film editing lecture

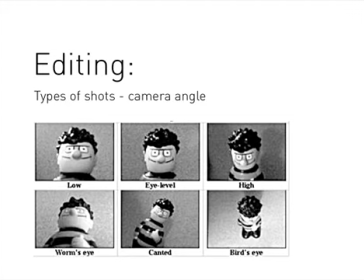743s
So if we think about the low shot that's at the top left-hand side, they're bearing over us. They become more menacing. If they're at eye level, there is a certain amount of equalness happening.
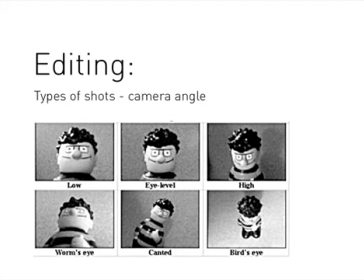760s
They are at the same power of existence as we are. But with the high shot, they occupy a space of being inferior or subordinate to us. They are more the case of the naughty child.
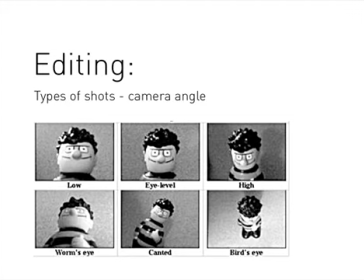778s
And we can see that between those two extremes. The low shot, the character looks like a bully. Whereas with the high shot, as I've just said, the character looks like a naughty kid.
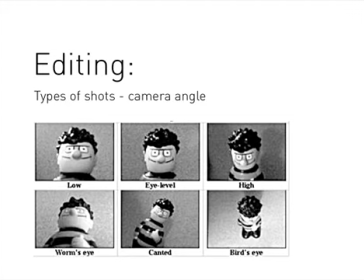791s
With the worm's eye view, it looks like they are gods or giants or we're an ant. Or as the phrase says, we are a worm. We could be something on the ground.
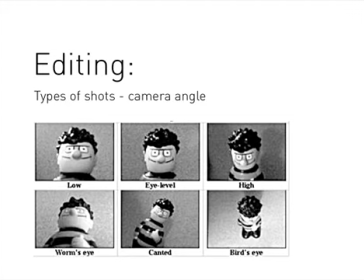806s
We may no longer be as a human, as the viewer. And that's the thing to always consider now when you watch a film, is when you're watching it, don't just let it soak into you.
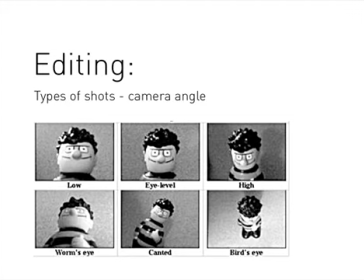819s
Look back at it. When the camera shoots something, consider, who am I in this shot? Am I the character? Am I an observer? Am I part of the environment?
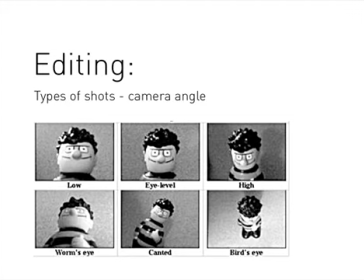835s
With the canted view, we see that if you've ever seen the original TV series of Batman, it has these kind of weird, crazy angles. And we see it happen in some of Tarantino's films. And we see it happen in the Matrix series of films.
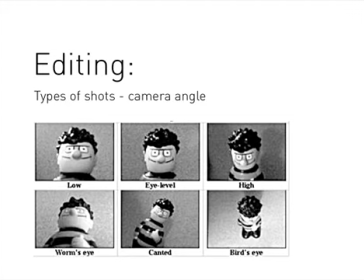854s
And it takes on either a kind of camp Austin Powers point of view, or it's referencing something to the 60s, or it has a relationship to the graphic novel and the comic book, or
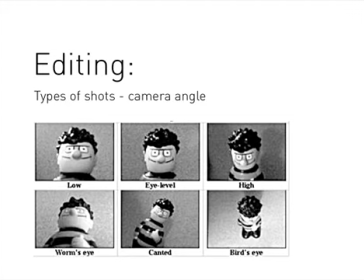870s
something that's happening inside the actual narrative sequence itself. Maybe that character's just taken drugs, or has been drinking, or something weird is going on.
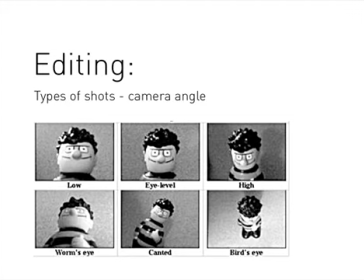885s
So if we had strange synthesizer music going on, it adds to what's going on here. If we had some classical music, it wouldn't really make much sense. And then the bird's eye view, We're no longer a human.
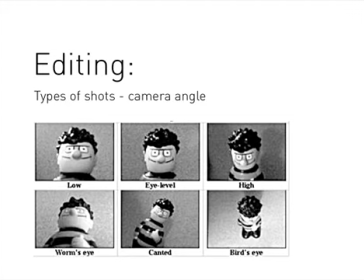903s
We're this thing that's flying over a landscape. We're taking the view of maybe a bird or an aircraft, or we're seeing part of a whole landscape and we're just picking out this one thing.
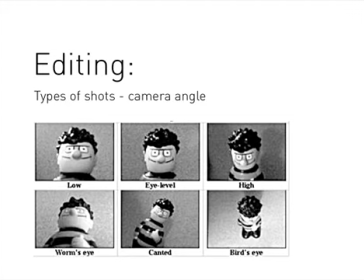920s
Go on. These are the signs and symbols of cinematography. You need to be looking for these things in your movie, okay? Because they are significant decisions by the director.
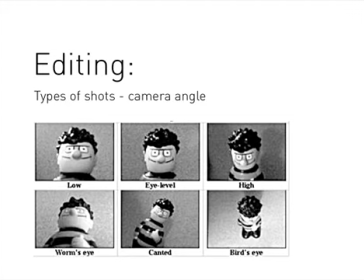939s
It's incredibly expensive to get a bird's eye shot. So if the director's using a bird's eye shot, they're using it for a very specific reason. And I can think in a number of movies where bird's eye shots, of your movies where bird's eye shots are used.
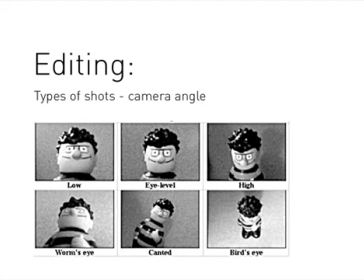958s
When you've got a worm eye view or a low view, the director's also telling you something significant, usually about key characters. Okay? Who is the most important person?
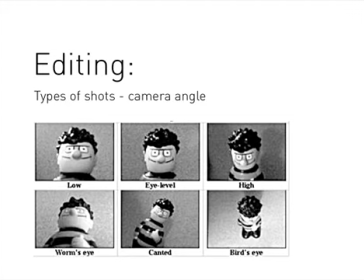973s
So this is visual language, signs and symbols, sitting there for you to read. You have to open your eyes and read them.